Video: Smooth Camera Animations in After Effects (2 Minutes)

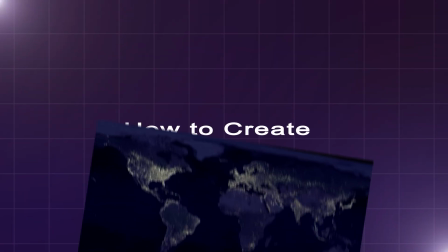You want to learn how to create smooth camera movements like this? This video will guide you through everything you need to know to master After Effects 3D camera.
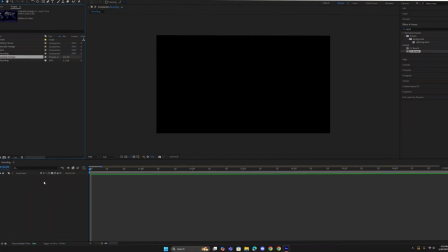Right-click anywhere here and press New, then Camera.
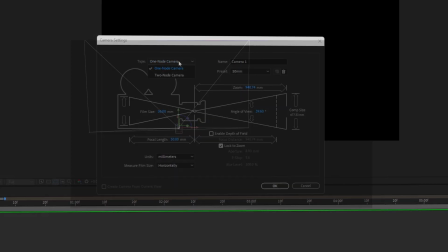Under Type, you have two options. A one-node camera faces a single direction when changing its position.
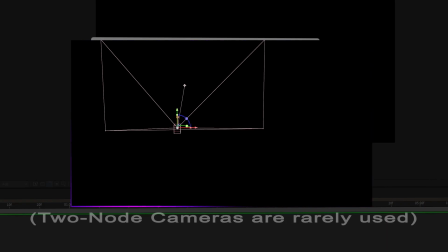A two-node camera gives a point of interest parameter to determine where it should face when you change its position.
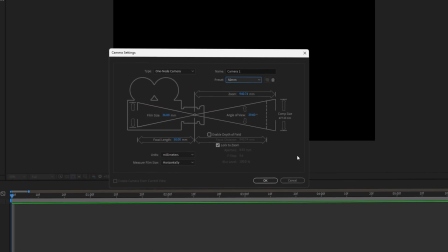I will use a one-node camera for this tutorial. Press OK to create the camera layer.
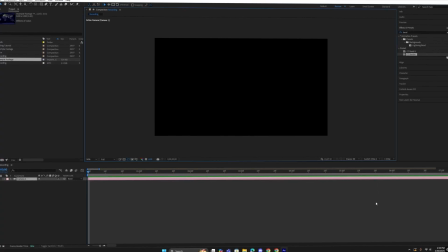You can change where you are viewing the 3D scene from with this drop-down. Perspective controls are as follows.
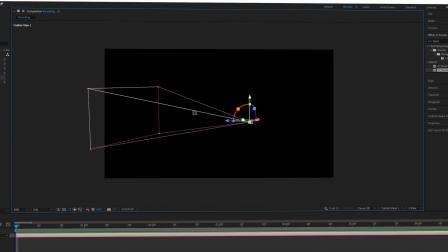Press 1 and drag to rotate. Press 2 and drag to shift horizontally. And press 3 and drag to zoom in and out. I'll use this random image as an example.
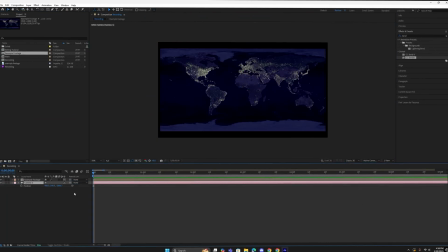I'll also create two views to show the camera's view and how the camera is moving.
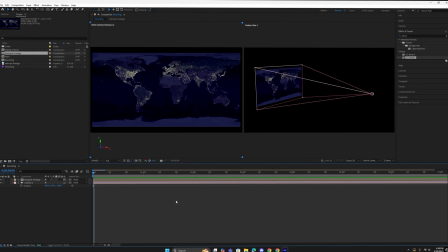Now, instead of moving the camera with its transform parameters, we are going to use a null object.
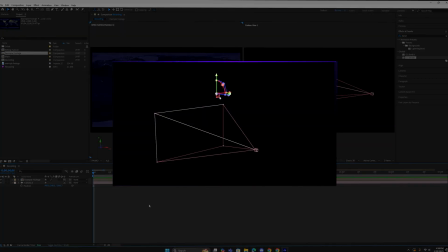A null object is simply a point in space that we can tether the camera to. Once the camera and null are linked, moving the null will move the camera.
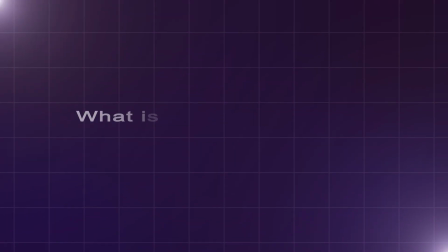But wait, what are the points of nulls, you may ask?
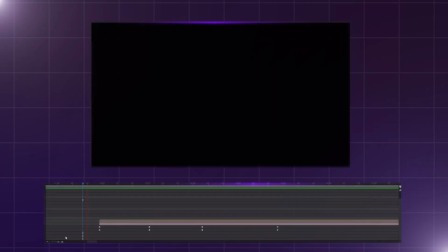Well, if we simply use the camera's transform parameter for all of the motion, everything wouldn't look smooth.
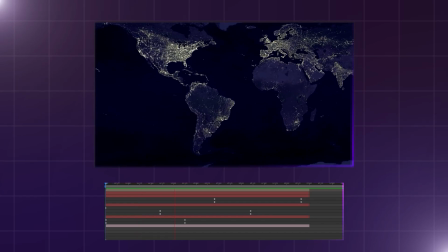Instead, if we spread that motion out over multiple null objects, the animation will look a lot smoother.
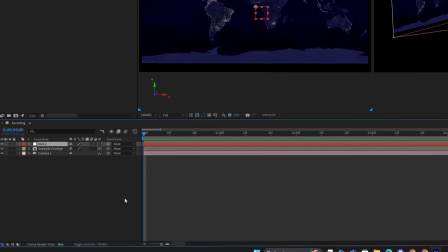Now, right-click and add a null object. Turn on the 3D property. Duplicate the null object multiple times. Now, to connect the camera to the nulls, we take the pickwhip on the camera and drag it to the first null layer.
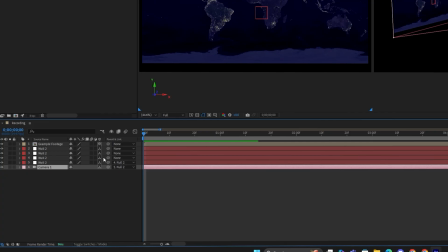Then drag the pickwhip on the first null to the second null layer.
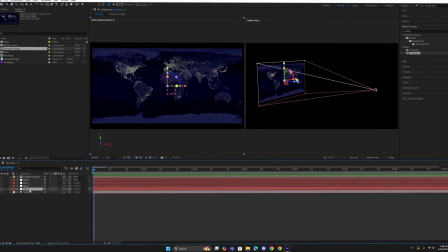Do this for all null objects. I will keyframe the position and orientation on the nulls.
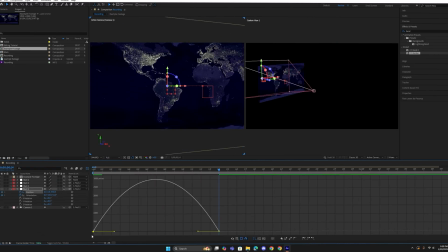The key here is that the keyframes on each null overlap the ones underneath, creating a smooth transition between them.
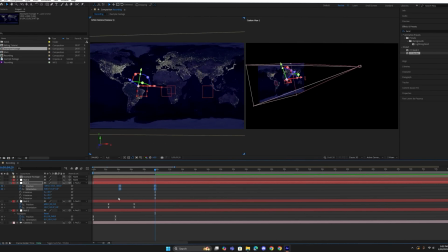Furthermore, you can highlight the keyframes and press F9 to smooth them.
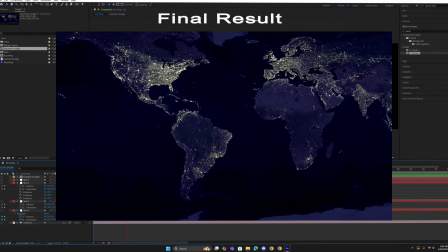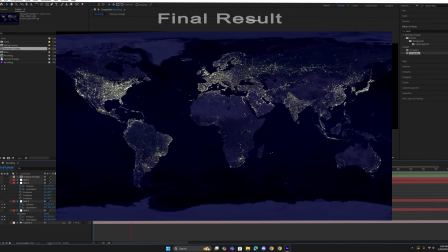If you want to learn more advanced 3D camera techniques, click on this video. Subscribe.